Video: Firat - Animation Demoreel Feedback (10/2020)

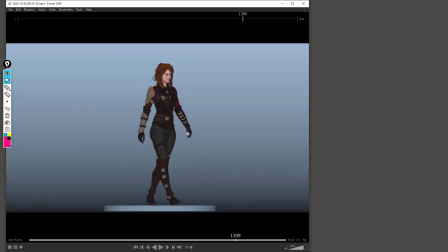(16:28)
So try to try to think of doing more heavy stuff if you wanna apply for us. But yeah, that's it. I think Firat, you're a great animator. You're doing some great shots.
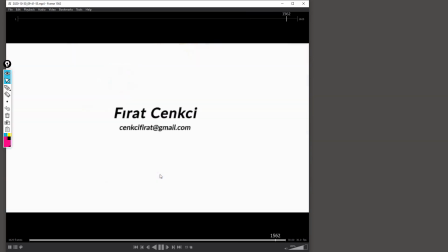(16:45)
So keep doing what you're doing. Uh, I think now you can think of everything I just said, go into more details,
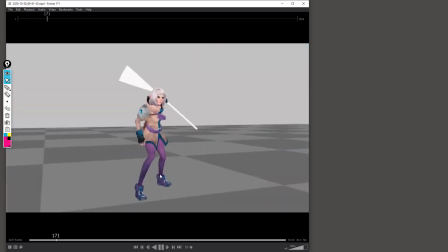(16:55)
really go frame by frame, or at least 50%.
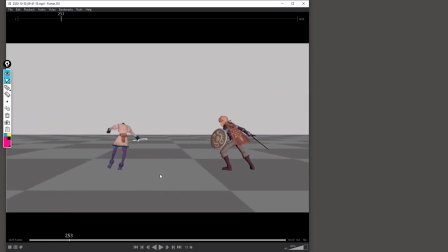(17:00)
So if you notice something at 50%, so for example, here I just did, which I didn't before, and I say 50% is because it's especially true for our game, but
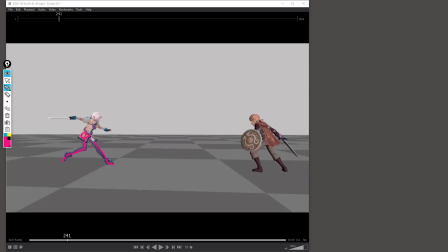(17:16)
for our game, the player can. So we've got like a time control here with like normal speed, pause, and then fast forward. Those are triangle, by the way.
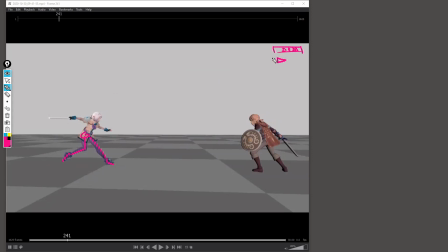(17:30)
And then you've got I can't remember the logo, but it's basically half speed here. So the player can reduce the speed to half speed. So that's why this is kind of like my way of thinking when I review animation.
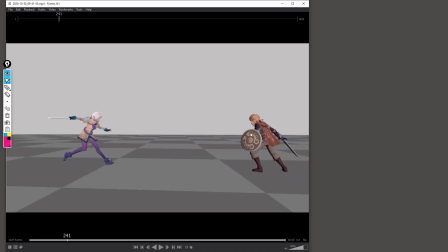(17:47)
I do not often go frame by frame, but if I do not notice something full speed, then I slow down the animation to 50% and I have a look at it. If I then notice something, which is exactly what happened here, then it means it needs fixing because the player will be able to see it.
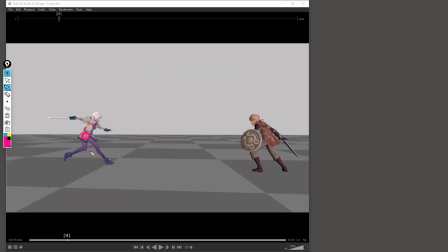(18:04)
So here, for example, that pose I find is a little bit too forward, so it looks like she's gonna fall on that side. So you would effectively here to fix that need to basically bring
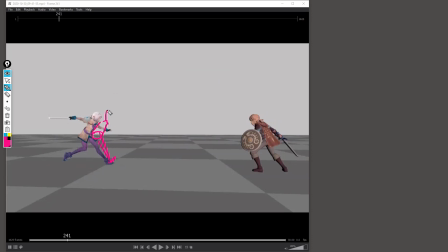(18:19)
the hips a bit more like that and do whatever you did. The rest is kind of okay, right? But yeah, so something a bit more balanced.
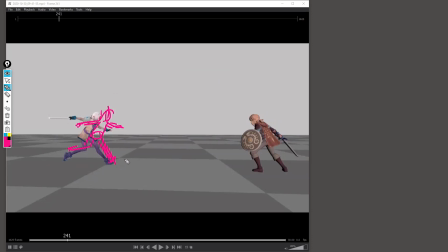(18:32)
Apologies for my really awful drawings, but you know what I mean, and that's something I didn't notice when I first watched it full speed. So yeah, you need to go into more details. That would be my main advice for you.
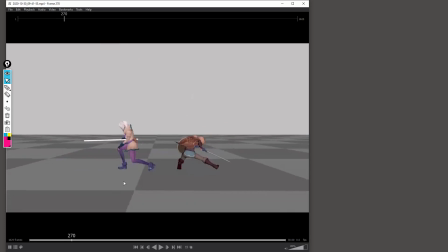(18:47)
Polish things and really think about the best poses you can come up with, how to push poses. You've got some great poses, like this is great, but then sometimes it contrasts, or this is great as well, but then it contrasts with some of your in between that are not too great.
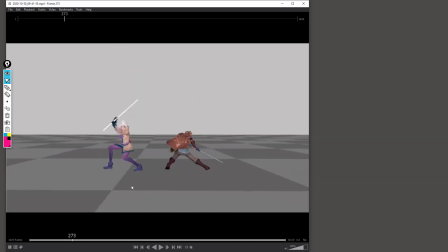(19:07)
So you see, now you need to go next level, Firat. Your arcs are great. You've got a nice flow in your animation overall. It's just yeah, more details and heavier stuff. That does not feel too great as well.
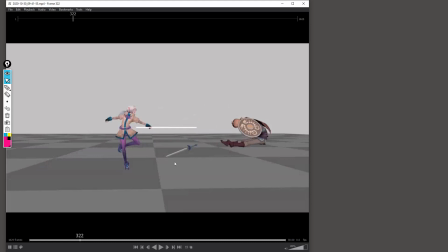(19:26)
Yeah, I would probably try to move the um, the shield, perhaps, have the shield here just to something like this, and then you would still be able to see his uh,
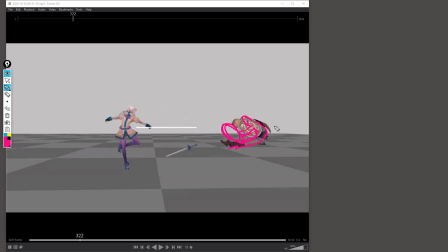(19:47)
his face, because here the proportion is very odd. Again, that's something you would normally not notice or here how he lands. And actually, here, if he had to do this, trust me, his hips would be here.
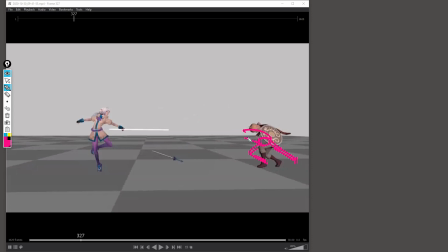(20:04)
Like, he would just be fighting the force going this direction to stay standing, if you know what I mean. Yeah, so you need to go next level now, Firat.
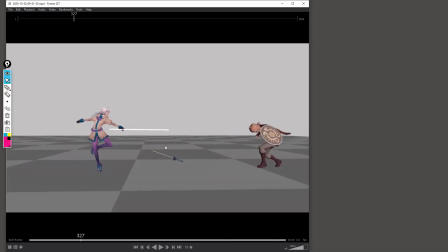(20:21)
So yeah, best of luck, great work, and yeah, better luck next time. I hope what I said is okay. I hope it does not, affect you in a bad way. It's only to help.